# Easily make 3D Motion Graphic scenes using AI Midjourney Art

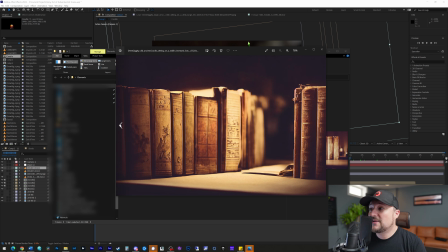249s
Oops, there we go. And if we scroll through, then I've got my background plate, which is going to be what the shot ends on.
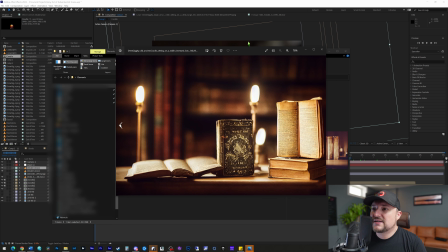256s
And then I also have these other books and some other foreground elements. Now, I didn't use all of these in my shot, but I did use a majority of them.
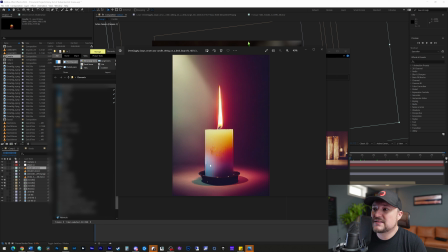264s
And I think that's really cool that you're able just to kind of concoct what you want and it just magically appears.
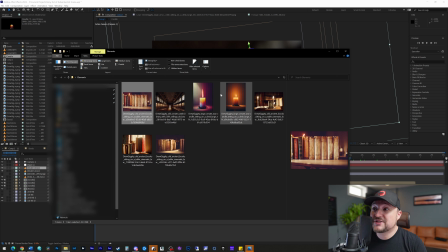270s
So this is one of the candles that we're using in the scene as well as this one. But what we have to do first is we have to go in and mask out each individual frame.
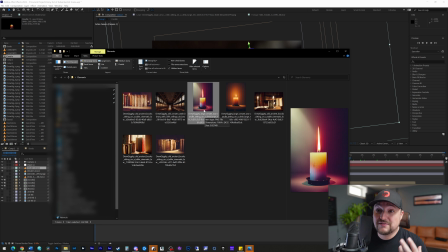279s
And because these actually are pretty decently high resolution images, they're about a 2K, 2.5K resolution.
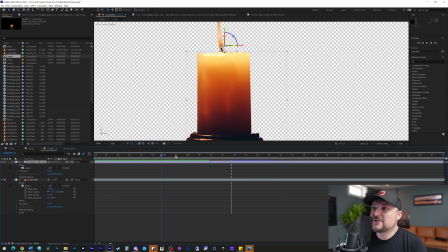285s
So that gives me a lot of latitude to work with them in VFX from the post. So if I come back into here, I'm going to open up my candle.
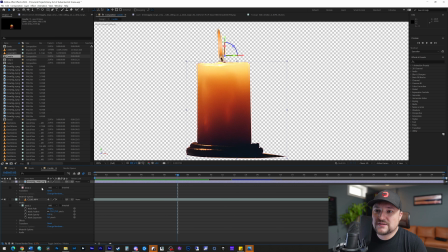293s
So this is the candle that has already been created, but I'm just going to break it down how I did it.
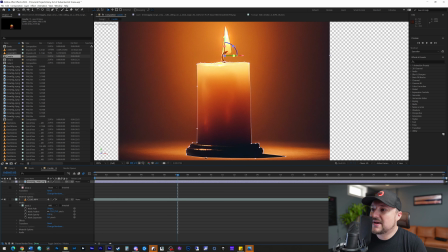299s
So you can see if we come into here, I'm going to remove the mask here. So this is the original image.
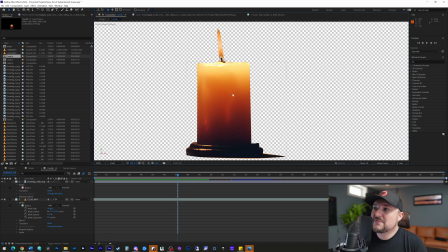305s
And all I did was I went in and I just masked out the candle by itself. And then when I turn the mask on, it removes the background plate. And I did remove the flame from the original candle because I wanted to have it animated. So I went out, this took about five, 10 minutes to do, and I green screened my own candle on a backdrop.
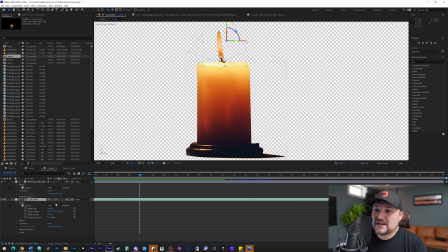323s
And it worked pretty nice. Like, I mean, you get real flicker from it. And it's not bad. So if you want to see that, I went ahead and I masked that out. And we can come in here. And I've got a couple masks on here.
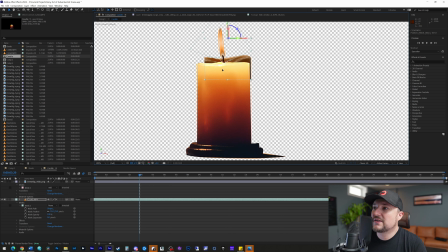343s
And if you see, this is actually just the top of another candle. But what I've done is I've masked out just the wick and the flame itself. And I've placed it on top of where the other candle would have been. And then I went ahead and subtracted that.
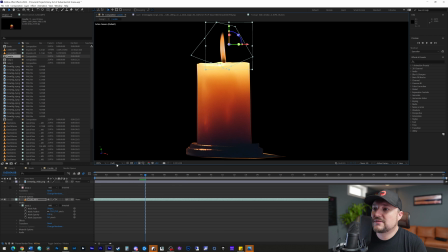358s
And I can bring this back into place. And there we go. I've just created a beautiful little candle and it flickers by itself. And yeah, pretty easy day. So one thing I will mention is that After Effects is resource hungry.
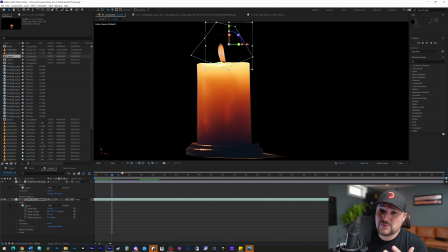376s
So you need a lot of CPU power, a lot of RAM, a lot of RAM, and a lot of GPU power. And I'm on a really beefy computer. I've got 512 gigs of RAM. I've got a 32 core processor at 4.2 gigahertz. And then I've got two RTX 3090s running in tandem together. And After Effects still is running slow.
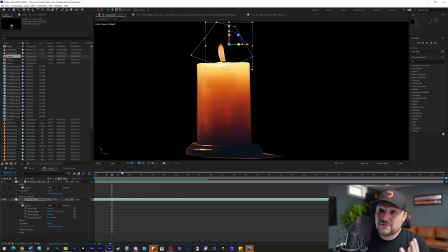396s
So Adobe, if you're listening, this needs to get fixed. It's so slow. But what I will say is that this is probably the best program to use it in. I am a DaVinci Resolve user and using Fusion will probably be my next choice to use this.
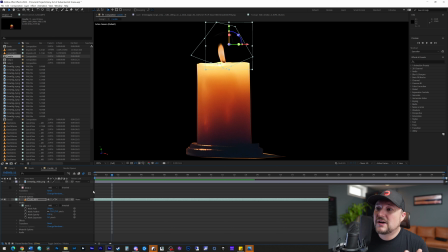408s
But I know After Effects a lot more than I know Fusion. So this is what we're kind of left with. But that being said, you really do have to have a beefy system to really be able to render this. And I know I'm in full right now, but if I do drop this down into a quarter view, I will get much better playback and no memory errors.
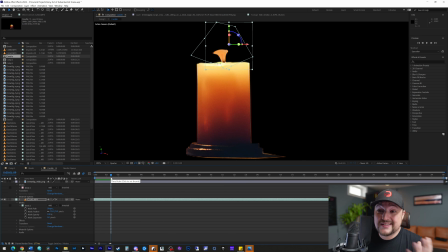427s
But as you can see, we just created a beautiful scene. I lied. I still get memory errors. But it's really interesting.
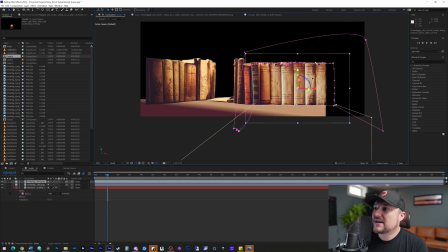433s
So we just created our first element. This literally took me about 35, 40 seconds to do. And now we're going into the book section. And what I did is I actually combined two of the different book sets together and just kind of neatly arranged them on the table. I masked out the background. Very easy to do.
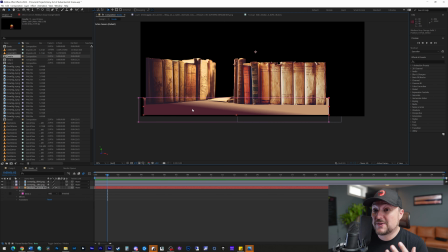450s
And then I actually added my own little backdrop here so I could use that as like a fake table. Now, I did use some of the elements from the original table that was created, but I needed to create a nice path so that it looked like it was, you know, on the same table together.
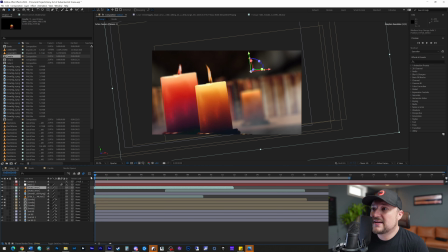465s
And this is an easy way to fake it.